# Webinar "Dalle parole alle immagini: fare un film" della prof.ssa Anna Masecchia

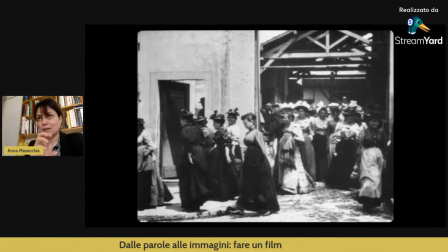Allora, se noi osserviamo queste tre vedute in progressione, cioè che lo stesso soggetto, voglio dirvi, la stessa idea, non so, però comunque lo stesso soggetto, no? Il soggetto è. Gli operai escono dalla fabbrica. Osserviamo, mostriamo miracolosamente, perché questo
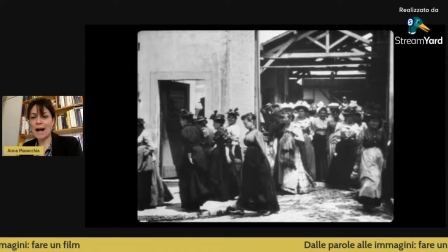1895 è uno dei primissimi film della storia umana, quindi è la primissima volta, miei cari, nella quale noi vediamo delle immagini fotografiche in movimento. Questa è un'operazione che dovete assolutamente fare, della quale vi dovete arricchire costantemente,
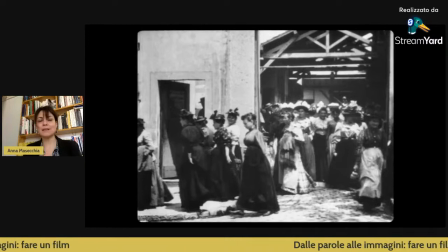guardare indietro a quello che poteva essere la reazione dell'essere umano di fronte a una cosa che per noi è quotidianamente recepita, cioè le immagini in movimento, fotografate. Queste persone, gli spettatori, ma anche gli scienziati, i giornalisti che hanno assistito alle prime proiezioni del Lumière,
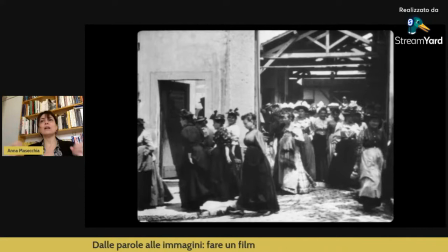sono rimasti sconvolti perché per loro veramente era una vita rappresentata nel suo movimento. Questo sforzo veramente vi invito a farlo costantemente con tutto quello su cui ragionerete in questi anni di formazione. Staccarvi da voi stessi, dalle vostre percezioni e fare questo viaggio nel tempo,
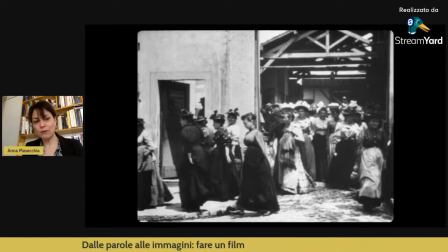questo viaggio nel passato per cercare di capire che cosa hanno recepito gli esseri umani di più di un secolo fa, ampiamente oramai, quando hanno visto queste immagini. Allora però, veduta, metto la macchina da presa là davanti, escono dalla fabbrica, un soggetto semplice, è quello che io conosco.
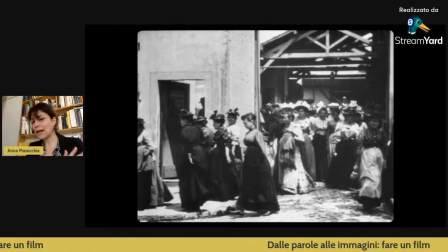I Lumière conoscono perché è quello che vedono quotidianamente, ma ce ne sono già all'origine tre versioni perché questo è importante da capire, perché io ce l'ho l'idea, cosa vi dicevo prima, il soggetto ce l'ho,
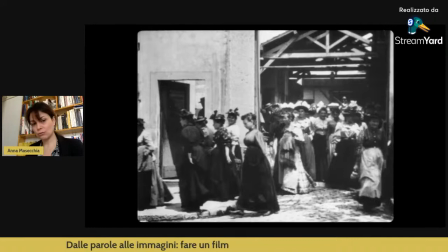voglio far vedere gli operai che escono dalla fabbrica, voglio regalare agli spettatori e immortalare un pezzo di vita vissuta. Ma come lo posso fare più efficacemente? È una domanda che nasce da subito. E per il cinema la parola,
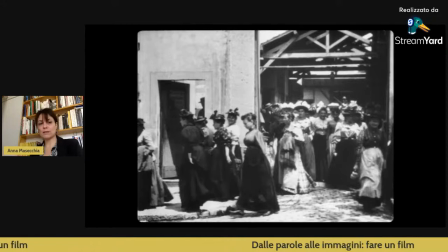anche se avessero scritto ora gli operai, si apre il portone, gli operai escono dalla fabbrica, alcuni vanno verso destra, altri vanno verso sinistra, poi interviene un cavallo col cocchio che esce dalla stessa porta e un cane che taglia la strada agli operai. Alla fine tutti vanno via, si chiude la porta e è finito il film. Ok?
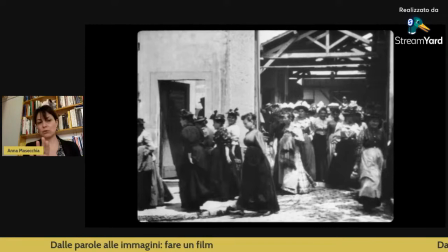Mettiamo che avessero scritto dall'idea iniziale questa piccola sceneggiatura. Ma come la mettiamo la macchina da presa? Dove la posizioniamo? Verso destra, verso sinistra? La macchina presa è ferma in questo momento qui della storia del cinema, non si muove.
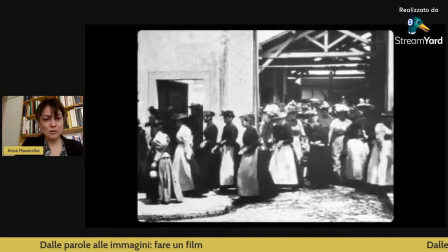Quindi tutto quello che succede, tutto quello che noi percepiamo visivamente, deve avvenire grazie a chi si sta muovendo in quello spazio, davvero.
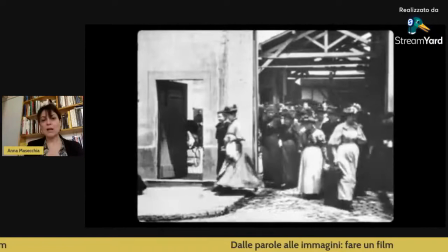La macchina presa non la spostiamo, è fissa, rigida e sta lì. Allora vedete che cosa hanno pensato di usare?
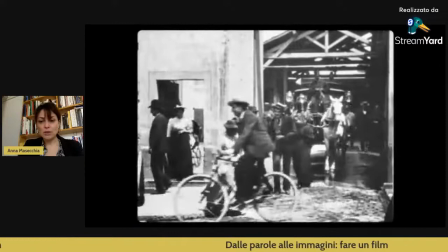Usiamo due porte, una piccina e il portone più grande per movimentare un po' in questa versione qui.
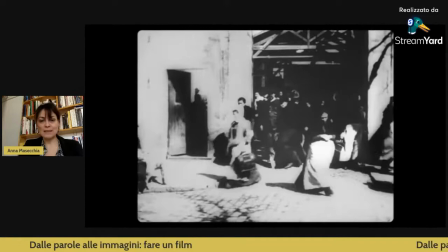La versione precedente era molto più, come dire, artigianale, molto più semplice.
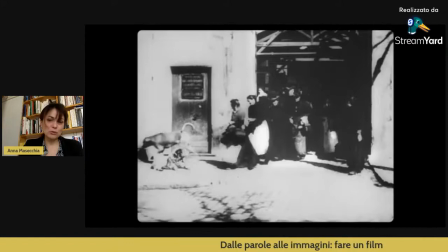La macchina da presa è posta, come vedete, diciamo in una forma molto più, in una posizione molto più innocua, tra virgolette, che ha molte meno conseguenze sulla creazione di una certa prospettiva di uscita.
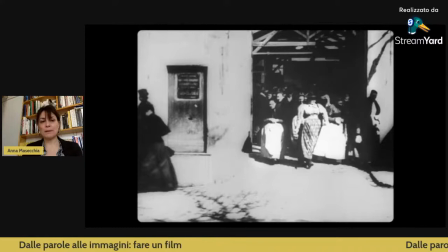Allora, questo è un esempio fondamentale, un esempio vecchio, antico, ma un esempio che vi deve già dire una cosa fondamentale. Come diceva Paolo Pasolini, la sceneggiatura è una struttura che serve ad un'altra struttura, un testo che serve ad un altro testo.
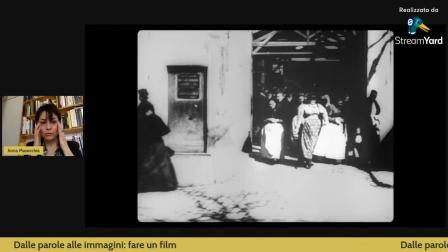Allora, nel momento in cui voi pensate di voler fare un film, già da subito, anche quando concepite la vostra idea e la svolgete in soggetto, dovete pensare anche per immagini.